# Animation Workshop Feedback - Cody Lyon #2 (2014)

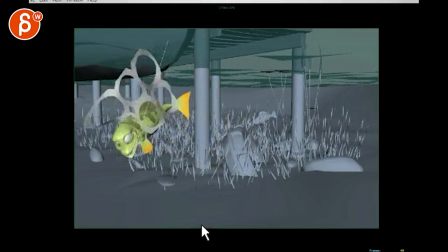4s
Alright, let's watch this here.
Can't make a good soup, can't do a handstand in a pool, can't spell the word lieutenant.
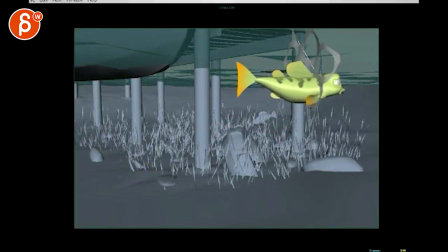10s There's a lot of can'ts in my life right now.
I think it's neat. I like the idea obviously that you have a fish instead of a human.
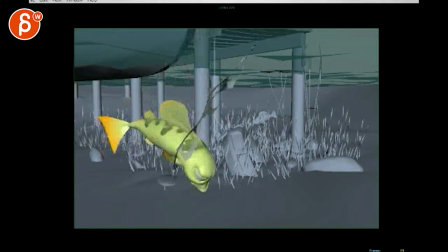18s
Like your backdrop, there's a lot of good stuff that you can do with this. I understand your questions and I think they're both valid. there's good stuff with having a hook in and how that would affect animation and everything my main problem with this is that if you listen to this that
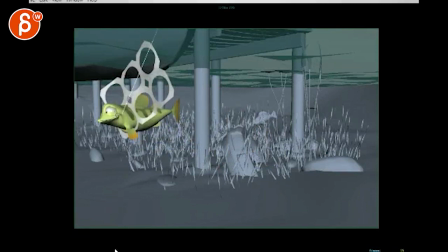37s
hook is not affecting her speech at all
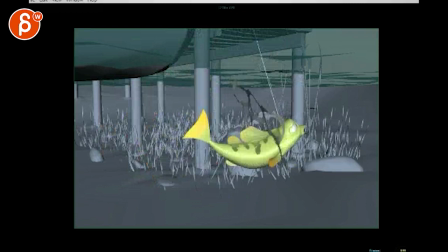44s
and as of now she does everything she would without a hook as well my thing is probably keep the trash
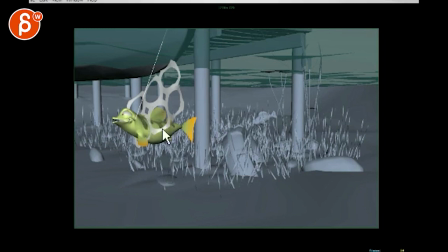62s
I would say keep the trash and get rid of the hook only I mean I like the idea of the hook and I think you can incorporate that maybe at a later point but right now it's one of those like in those 11 second club things where everything is in it but it doesn't really make sense like I don't hear how the voice is affected by the hook
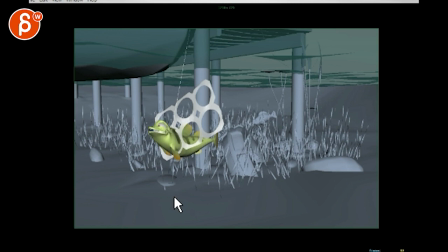77s
like that would be funny if you had something in the voice and you have that as a reason for it I think that would be funny not funny for the fish but as an idea it would be cool so I would probably take it out also you know there would be something if she goes over here
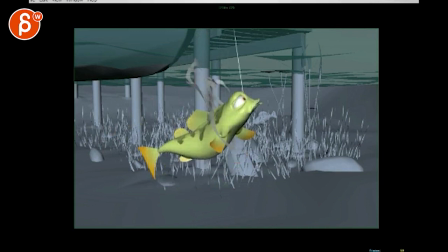92s
the hook will pull and then she gets pulled over there stuff like that but again this would affect her pattern or speech
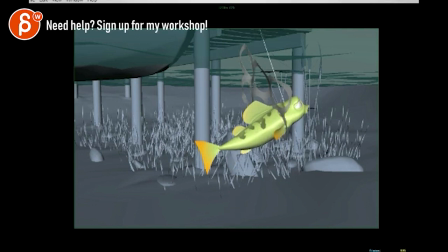100s
pattern now she talks everything I don't think any of that is reflected in the audio so now since she is saying can't
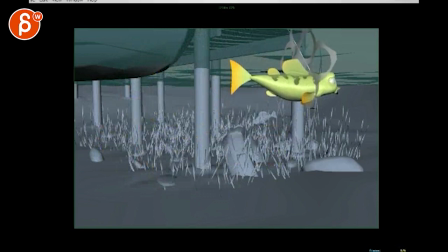108s
make a good soup can't do a handstand in a pool can't spell the word lieutenant there's a lot of cats in my life right now it's a good line I I
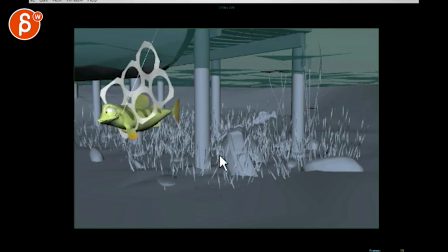117s
think having the trash in there adds to the whole depressive nature. I think that's okay. I think what I would do actually is... It's cool to see all that stuff here. Oh, there's an arrow. I'm drawing arrows. I'm actually wanting to draw free hands. There we go.
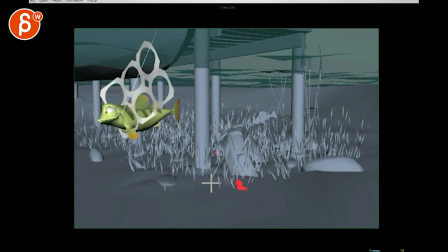134s
I would probably put the fish around here and bring that camera lower. So we are actually looking at something like that. You might potentially have it pointing up a bit if you want to see some cool stuff in the back here. but um because
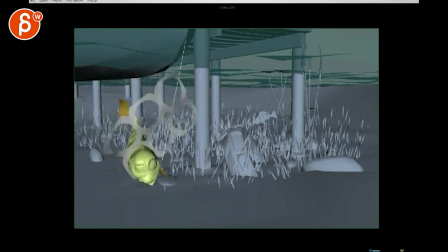149s
can't make a good soup can't do a handstand in a pool can't spell the word lieutenant like after lieutenant i don't know some reason i envision her floating now lieutenant and then like lieutenant and drops there's
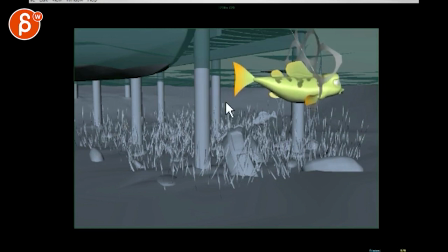166s
a lot of cants in my life right now like drops and then right now and this could be a moment where she could almost settle into into the the sandy floor not that fish do that some some of them do but you know you got some freedom here um
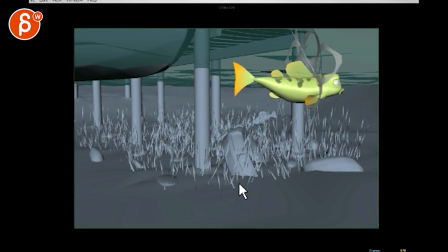186s
you know like she's depressed she can't do stuff i think having her kind of go down could accentuate down could fit the whole mood of it or let's watch this again can't make a good soup can't do
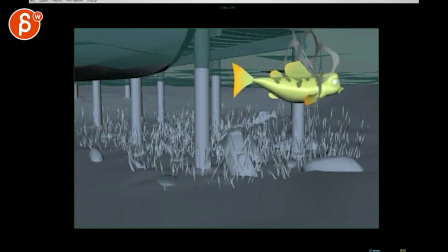200s
a handstand in a pool can't spell the word lieutenant there's a lot of can't in my life right now yeah another the sound would do that i was thinking during the pause here can't spell the word lieutenant lieutenant and at this point because she has that in there it gets kind of tangled up and held
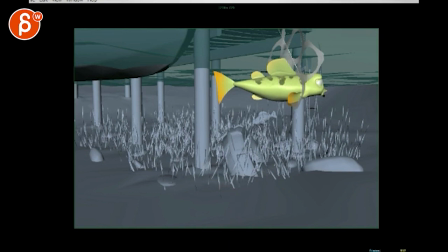216s
back by something that's on the ground you know like something that you have around here and then ah kind of like ah excuse gives you a kind of look of man this is all such pain in the there's a lot of cats in my life right now and then you hear that I hear footsteps
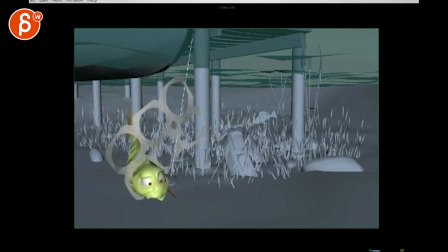232s
in the background can't make a good soup can't do a handstand in a pool can't spell the word lieutenant there's a lot of cats in my life
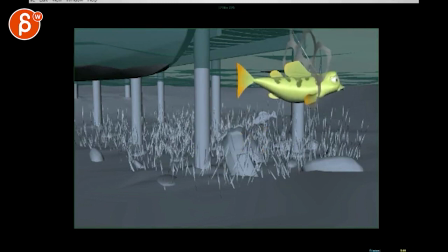239s
right now the end so it's walking at you I was just wondering maybe you would then extends
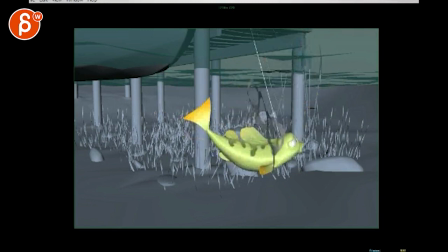246s
the pause by a seconds but since there's so much noise here tenant there's a lot of cants in my life